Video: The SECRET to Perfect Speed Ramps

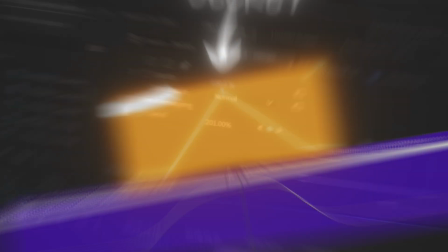The secret to a perfect speed ramp is something you'd never expect. It has nothing to do with specific settings, adding motion blur, using keyframes or anything else you heard before.
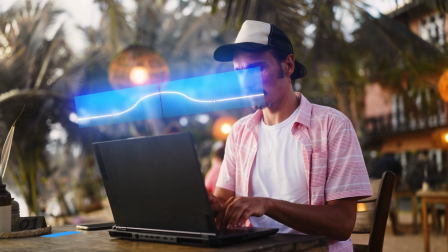It comes down to three core concepts top editors always use but never talk about, leaving you with the same generic advice you hear everywhere.
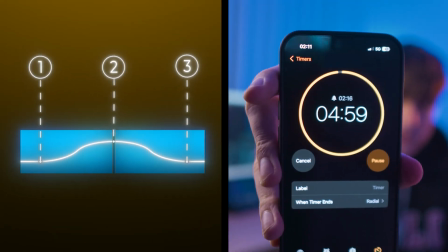But don't worry, because in the next five minutes you'll learn about these secret concepts and the full editing process behind the perfect speed ramp. By the way, I'm Matt, I'm a full-time video editor and I'm here to show you everything I've learned about video editing over the past eight years.
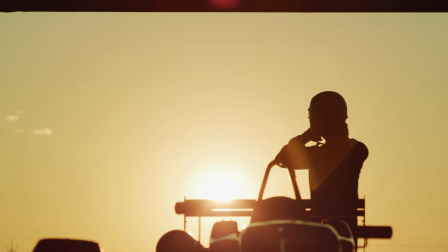Imagine this, you're a pro driver and you get challenged to beat the track record Green light hits and you set off The thing is,
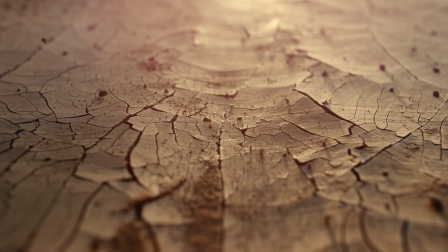the track is trash Full of bumps, cracks and holes Doesn't matter how skilled you are, your ride's gonna look rough Speed ramps work the same way They're all about flow and momentum But if your footage is choppy, shaky and all over the place No amount of editing can make it smooth The true secret behind the perfect speed ramp is perfect footage But what makes the perfect footage?
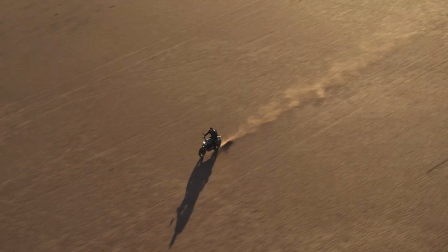Well, it comes down to these three simple concepts I guarantee your speed ramps will be smooth as butter if you look out for these three things. Let me ask you something. Where would you feel more comfortable? Driving on the highway in a nice limousine or off-roading in an old truck?
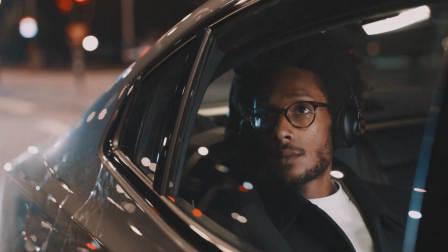Of course you would feel better in the limousine cruising on the highway. Why? Because it would be a much smoother experience.
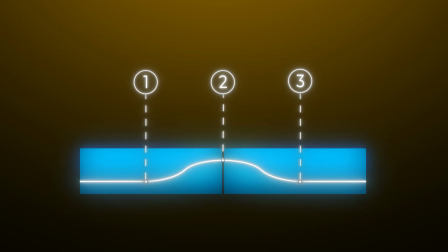And that's what you want to aim for when selecting footage for speed ramps. There's nothing that will make a speed ramp smoother than smooth footage itself.
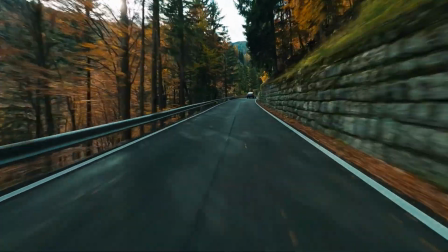You should be looking for steady movement with nice stabilization. Ideally shot on gimbal or dolly. This is extremely important to making great speedruns. But the next concept is the single biggest factor to making your speedruns feel seamless.
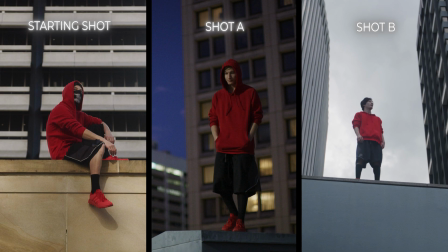See these 3 shots? This is the starting shot and 2 options for the second one. The starting shot looks like this.
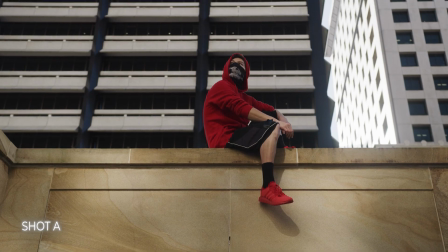Which of these 2 do you think will work better? Let's try the first one. Ok, not bad. Now the second one. See how smooth it looks compared to the first option? Both shots are pretty smooth, however the second one feels a lot better for some reason.
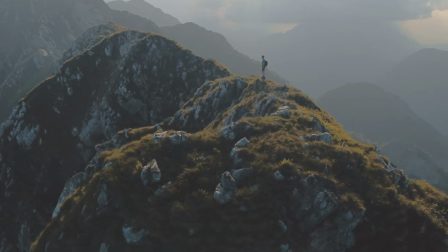Well it's because of the matching movement. Matching movement is a game-changer if you want to make a seamless speed ramp transition.
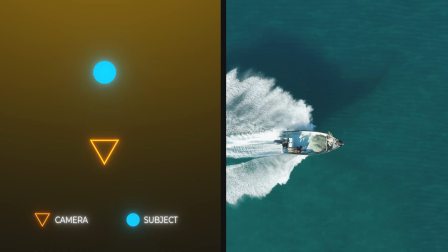It doesn't matter if the two shots are punching in, punching out or rotating around the subject.
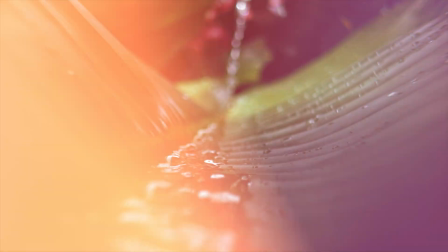Matching the movement between the shots will take your speed ramps to the next level. However, there's one thing that will make your speed ramps even better.
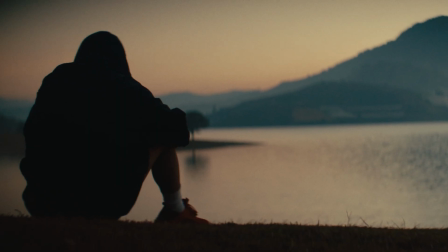Our eyes are structured in a way where we can focus only on one thing. For example, when your subject is on the left side of the frame, you can't really focus on what's on the other side.
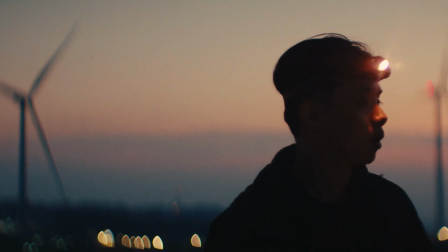So what if you go from one shot where the focus is on the right to another where the focus is on the left? Well, the viewer's eyes will have to travel across the entire screen. It will make it quite hard for the viewer to process it.
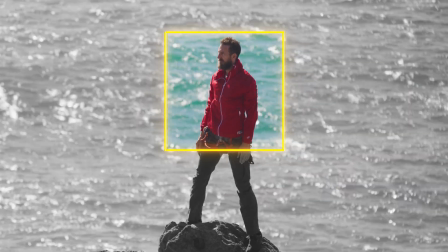But if your subject stays in roughly the same spot, the viewer will understand what's going on right away. This technique is called eye trace. It's crucial for edits that are really fast-paced. And if you want to do speed ramps, I assume you're going for a fast-paced edit.
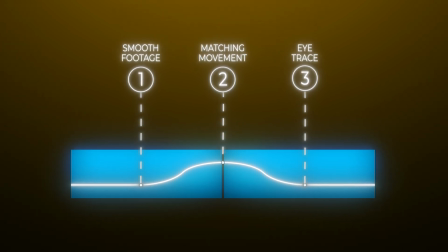If you follow these three things while picking shots, you're off to a super smooth speed ramp. But none of it will matter if you don't know how to edit it. Let's jump into the program and I'll show you the exact process behind editing speed ramps. I will also give you a couple of tricks that will take your speed ramps to the next level.
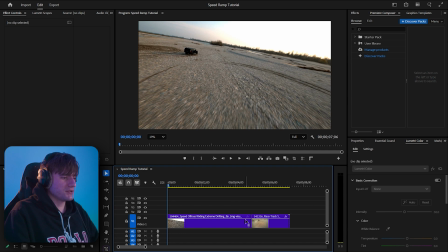The easiest way to do a speed ramp is to right click the FX icon on the right side of your clip, then time remapping and speed. To place the keyframe you can hold CTRL and click. You can also click the keyframe icon in the FX panel.
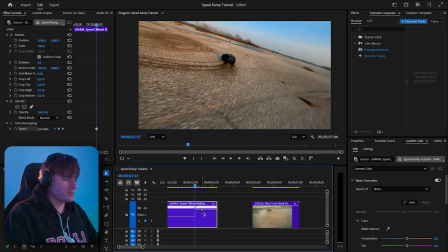After that you can drag up the part of the shot that you want to speed up. That will give you a harsh transition from normal speed to high speed.
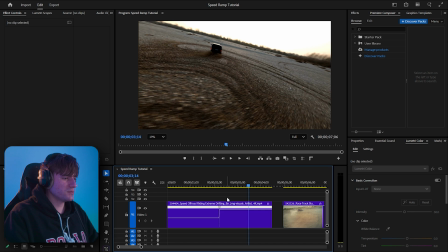Sometimes it might be what you're looking for but if you want to have a smooth speed ramp, you can drag this marker to make it ramp up.
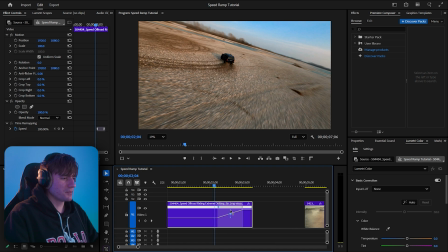If you want to smooth it out even more, you can ease the keyframe. You can do it by dragging the center of the ramp to the right. This will give you a super smooth speed ramp. There is no specific setting that makes a perfect speed ramp. Sometimes 300% might work and sometimes 3000% will be perfect. It all depends on the clip and the effect you want to go for.
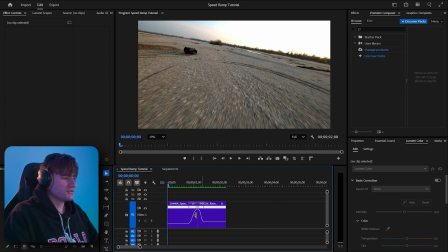Just play around with it and adjust it to where you feel it looks nice. After you have both clips sped up, you have nice transition like this.
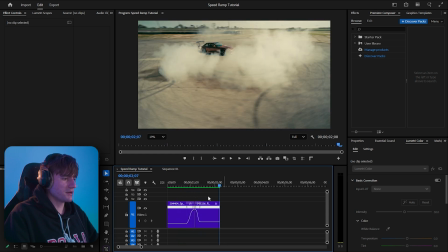Now let me show you a couple more tricks to making your speed ramp look even better. I often add effects on top of my speed ramp to make it look smoother.
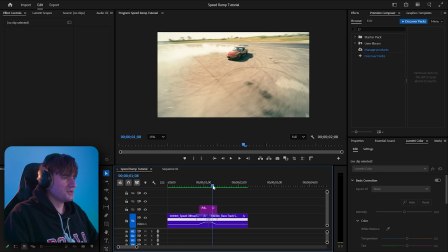For example, I love to use flashes. They can hide the imperfections and add a bit more impact to your speed ramp.
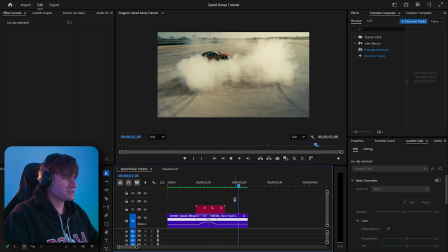You can also use other transitions like light leaks or even adding a shake effect on top of your speed ramp.
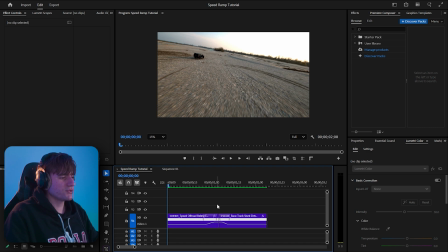And last but not least Motion Blur. There are a couple of paid plugins that allow you to add motion blur directly in Premiere but you can also do it in After Effects.